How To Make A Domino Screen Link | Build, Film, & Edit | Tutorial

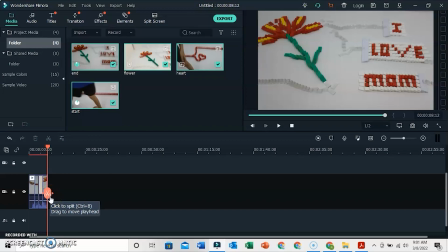7:57 those 15 to 30 dominoes really help make the audio blend but if you notice between the first and second clip you can kind of hear a pause
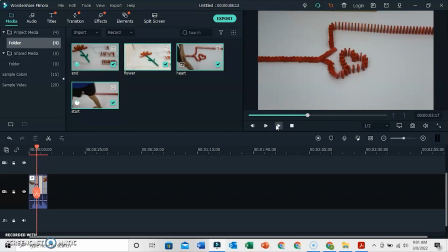8:09 you see you hear that pause so this is when you might take that clip 20 to 40 dominoes that we recorded the audio and you would just lay it in between the two clips so you don't have any dead time and you hear dominoes always so that would be a good use
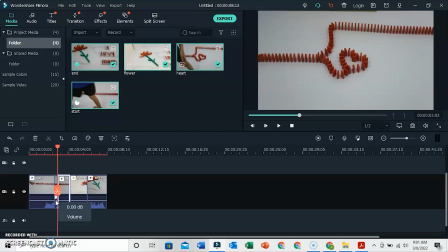8:27 for that in my case I can just trim it down though but in some cases you would have to use that overlay so
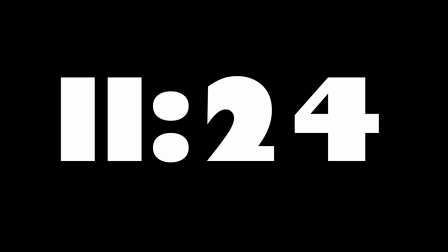8:37 now I have it done and go ahead to go to this time on the screen to watch the end of the video okay
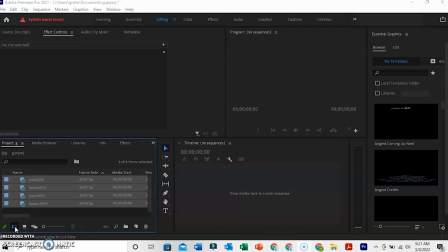8:49 so now I'll be showing you to edit in Adobe Premiere Pro. Once you have your clips imported, just go ahead and drag them over here to the timeline.
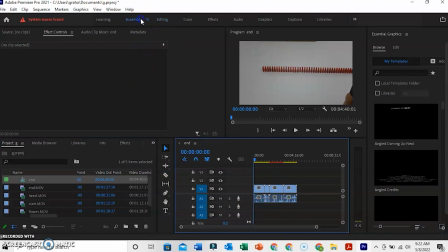9:03 And I'm going to go to assembly. And now you have the clips.
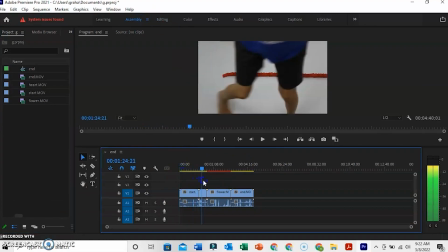9:10 You're going to go ahead and make sure you have them in the order you would like them to be which
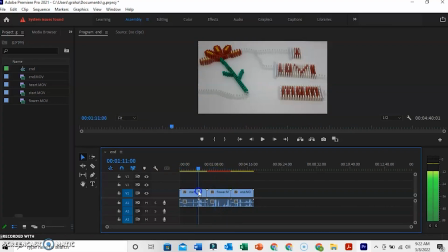9:15 mine it looks like they are in the correct order so the next thing I have to do is I have to trim all these clips down to where they start and stop so this one starts here and I'll give you a
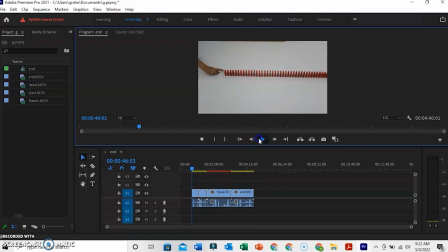9:36 and so if I watch this back and cut a little of that time off and
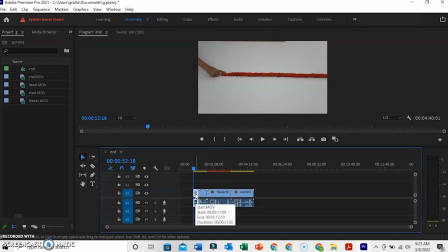9:53 then I'll cut that right there before for the audio stops you want to cut it so it sounds more fluent
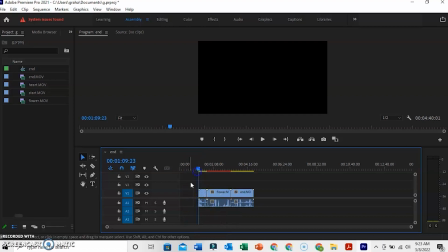10:00 and then I still have this tiny clip here let me zoom in a little more and I'm gonna go ahead and turn the rest of these down I'll go ahead and show you this first and
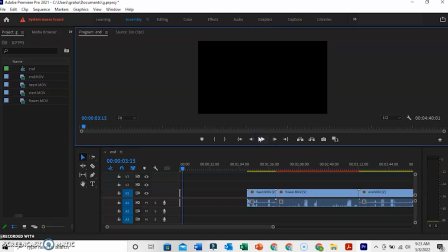10:16 you see how it just stops there you don't hear the dominus actually stop I'm gonna go ahead and trim the rest down and I'll be right back
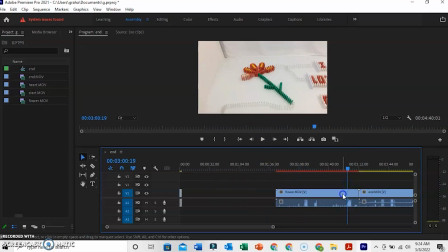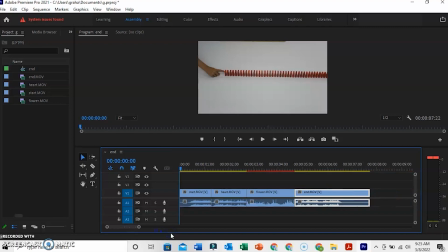10:32 okay now I have the clips trimmed down we can go ahead and watch it back okay
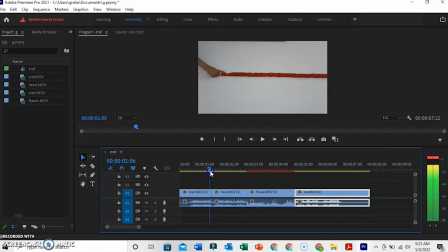10:46 so that looks really good except for if you notice between the first and second clip here there's a little dead time I'll play it back for you you hear how it stops and then starts again you don't want to have that in the screen link so this would be a good time to
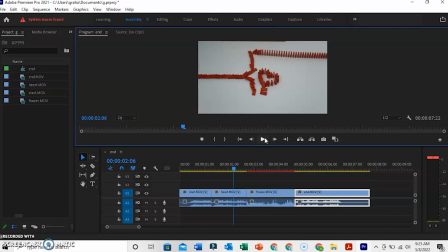11:02 use those 20 to 40 dominoes we recorded the audio of earlier and then you would just lay that right here in between the clips fortunately in my case I can just cut this down a little more but in some cases it is better to use it in this one it is not okay thank you all so much for watching this tutorial I hope you liked it make sure to give it a big thumbs up subscribe share do all that good stuff and until next month 10 a.m. Graham
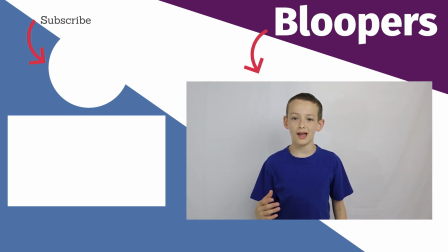11:40 If you don't have a tripod, now
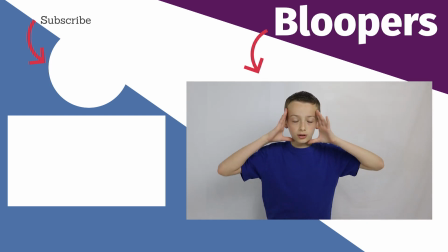11:46 it is time to edit.